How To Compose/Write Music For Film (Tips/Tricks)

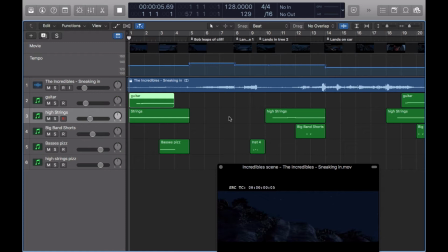426s
I always do this. I think most composers do this. And if they say they don't, they're probably lying to you. I still do this now on every track that I'm trying to write. I overcomplicate things way too much. I think that I need 20 to 50 tracks. I need so much things going on.
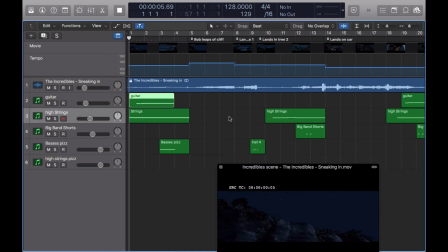442s
But sometimes you don't. You really don't. You just need the right instruments with the right, I wouldn't really call this orchestration because there's actually not a lot going on, but the right just arrangement together and just make them blend and gel well together,
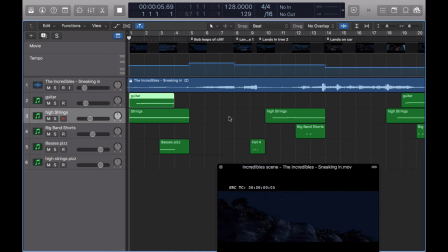457s
and that will complement the scene. When you're composing music for scenes like this, all you're trying to do is complement. You're not trying to show off your music, unless the director tells you. But like here, you're just trying to complement the scene, and that's what I try to do, and I think that's what I got across well.
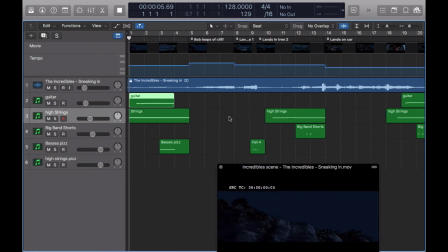476s
The only thing I would criticize myself on would be that I probably should have used some percussion at certain points. Sort of like ethnic percussion, just because he's out in a foresty type area. Maybe some bongos or certain shakers. They could have fit quite well at certain points, but it's too late for that now.
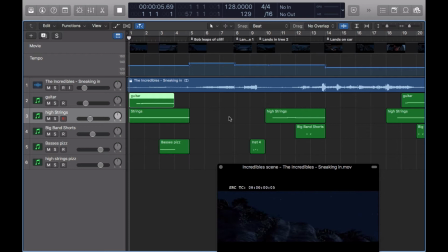494s
It's already posted on YouTube, sure, and I'm not actually disappointed with how it turned out. But as a criticism, because it's always good to criticize your work sometimes, don't be too harsh on yourself, but just to look back and see what you could have done a bit better. Yeah, I probably could have added some percussion at points. So back to what I was saying about melodies.
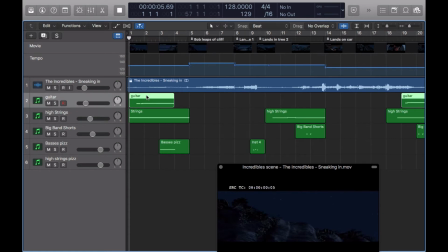513s
It is good to find melodies and to reuse them. The best composers, well, the 2 most famous film composers I find really good at doing this: John Williams and Hans Zimmer. Hans Zimmer particularly with very simplistic melodies, which this is a very simplistic melody.
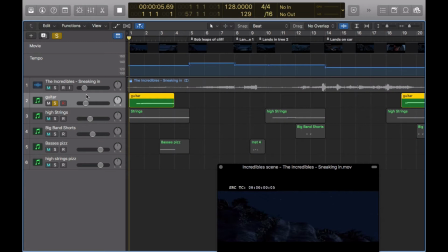532s
You can hear here at the start, this guitar melody.
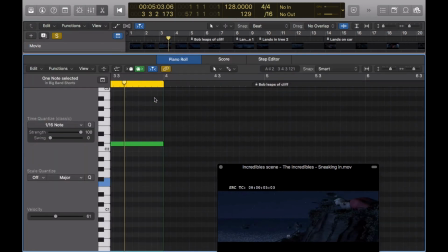537s
That's all it is. 5 notes. Yeah, 5 notes.
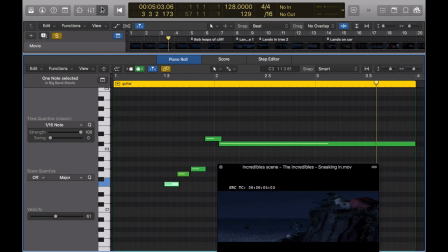543s
I'm pretty sure, I can't even remember the harmonic bases that I used for this track, to be honest.
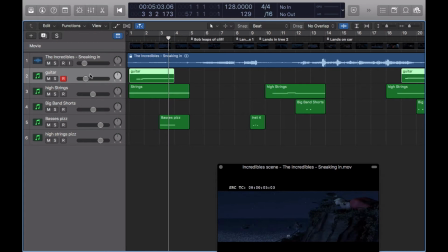547s
I'm pretty sure I've tried to base the melodies off a blues scale, either a blues or a jazz scale. It was one of them. I don't think it fully followed all the accidents of the blues scale I was using, but that was the idea behind it, was to follow basically a blues scale with this sort of semitone movement and certain accidentals.
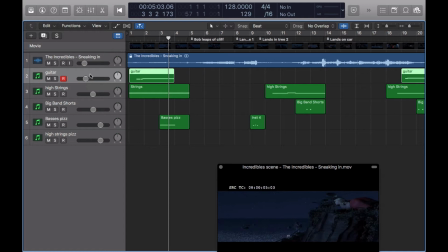567s
And that's what I end up using here, and that fits this one melody. Reoccurs 3 times, once at the start, just here as well in the middle,
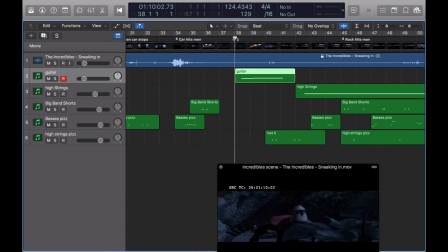578s
and then right at the end, which this part right at the end here is probably nearly the most effective part,
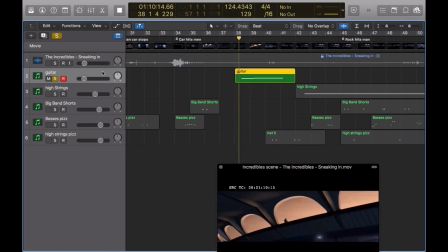585s
as it's a really good transition right into this final section. Now, where those high strings right here at the bottom,
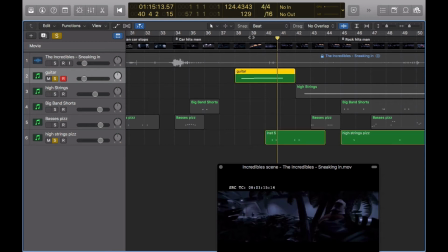597s
The high strings really complement this part right here. Now that's just two instruments. That's all that is, and look how effective that can be.
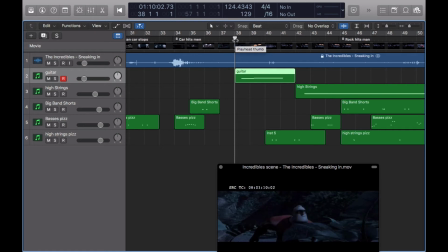616s
That gets across exactly what's needed, in my opinion. Anyways, you can still score differently, but that gets across exactly what's needed. The short strings sort of anticipate his little run and jump across the trees. They anticipate the sneakiness,
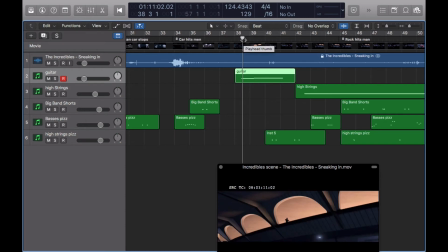632s
and the melody is still going from that's happened at the start of the piece that your ear now picks up on. This is your third time hearing this melody. So usually with a human ear, once you hear something for two times and it's good enough, the human ear will recognize it and you'll pick up on it.
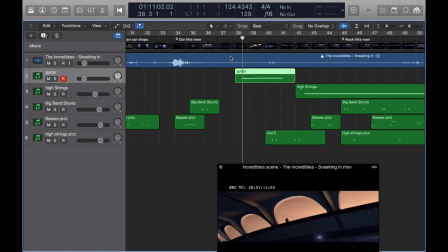650s
This is your third time hearing this, and you've more likely picked up on this melody at this point. So it's stringing along the scene and the score for this particular scene, and because it's has a sneaky sort of vibe to it, it's just complementing the scene each time it's used.